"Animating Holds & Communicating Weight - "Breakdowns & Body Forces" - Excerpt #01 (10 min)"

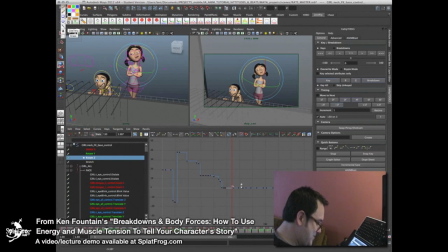[4:09]
Rotate Z. Let's just bring that back down. Not quite so extreme.
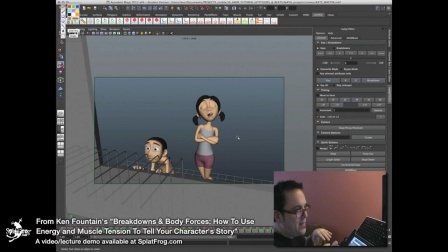[4:14]
Just pushed it down and then increased the curvature of all of these rotational joints so that it gives the appearance that it is going to kind of bouncing on its own weight.
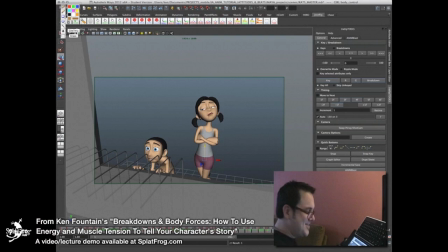[4:27]
Bounce, bounce, bounce. All right. So again, I feel like that piece of the action just it describes the how she is
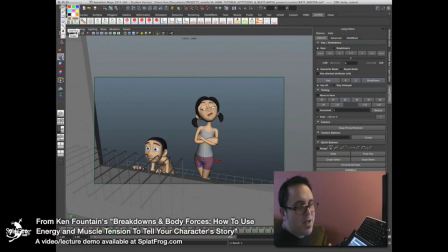[4:43]
letting the weight of her body seem like it's out of control, and that will get that sense of the weight of just dealing with you that I have to endure. It's going to help sell that feeling.
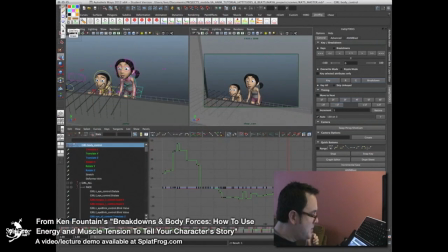[4:56]
I don't think that's an incidental piece of mechanics. I do think that tells part of the story. I'm going to play the rest of this scene as if an external force is drawing her to seeing the rats in the cage.
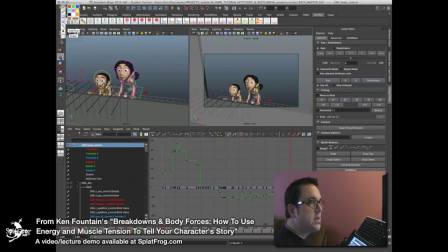[5:10]
So I'm not going to go too crazy with weight-driven keys at this point. For now, I think between what I've just pushed and what I put in blocking, I have adequately told my character's
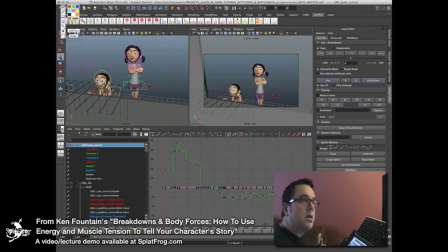[5:28]
story in how they carry themselves, and how they use the energy and how their body tries to stop it, and what they allow them, how out of control they allow themselves to be seen. All of that to me, I think, matters a lot.
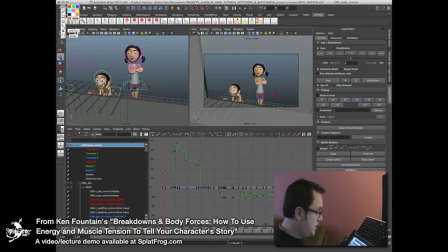[5:45]
So I feel pretty good now to kind of jump into it and start defining my holds.
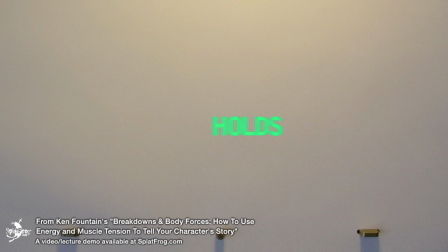[5:51]
So let's get cooking. Now I'm going to go in and start defining my holds. Holds are those moments of stillness, the momentary lack of movement that we use to let the audience absorb an important pose or facial expression. I like to use a hold to allow the audience time to stop and speculate on what a character is thinking,
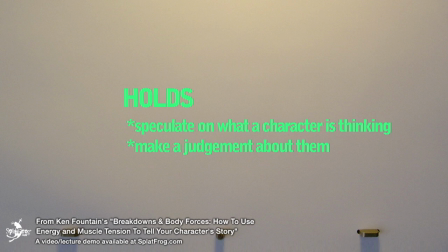[6:11]
maybe make a judgment about them, or even be able to predict what they're going to do next. A hold can last many seconds or just a few frames, and it can contribute a lot to the overall rhythm of the shot, helping to hold the audience's interest and to guide their thoughts and emotions through the shot.
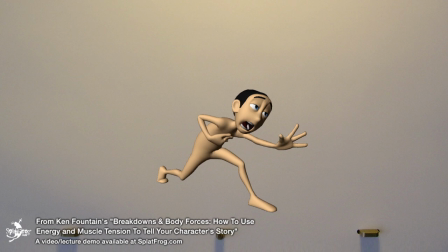[6:27]
A hold can create breathtaking drama, spine-tingling fear, or deliver a snappy punchline. And holds can help avoid that floaty feeling that can sometimes come from too much continuous movement.
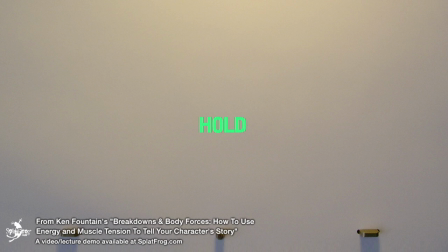[6:41]
An often overlooked feature of a hold is that it usually has a goal, meaning it doesn't just stay perfectly still. Usually a hold is a barely visible slow in or slow out, or a combination of both.
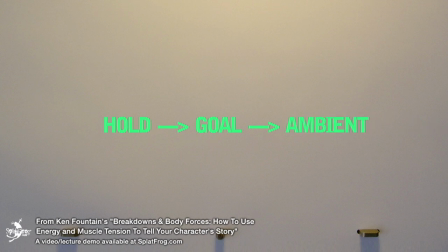[6:55]
Sometimes it can be just ambient motion, but generally it tends to intensify or relax a bit over its full duration. And yeah, sometimes a stylized hold can be 100% static, and that can be pretty funny. But typically, in CG at least, you want to allow a hold to have a bit of life while it's going on.
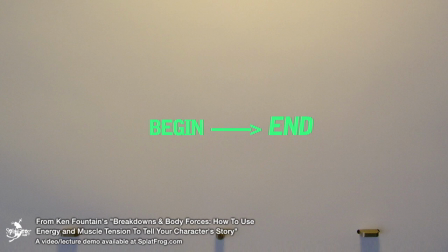[7:14]
Whatever the case, it's best to make sure that the endpoints of your held pose aren't exactly the same, and then try not to float while that's happening.
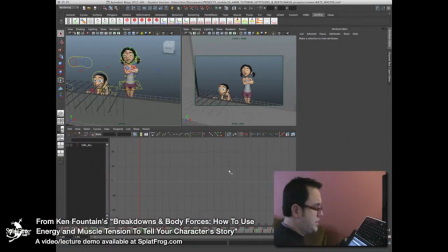[7:22]
See? That's not hard at all. Alright, so this next part is relatively straightforward. We're going to find these moments that the character wants to really emphasize something to who she's speaking to, which is her little brother at this point.
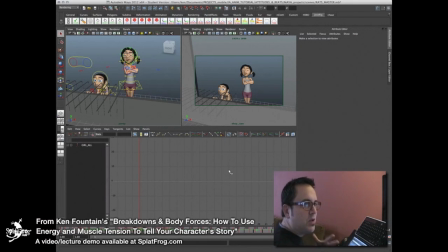[7:39]
Those moments where she stops and she wants him to look at her. She wants this pose to be seen. Not only do I want the pose to be read to the audience, but I want to convey the fact that she actually is trying to be read.
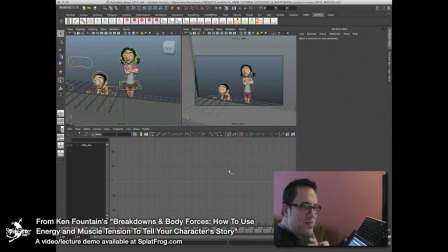[7:56]
You know, she wants this body pose to be very clear to who she's speaking to. She wants her little brother to actually acknowledge her. She's trying to break his attention away from what he's looking at and look at her, and then she can be all snotty to him.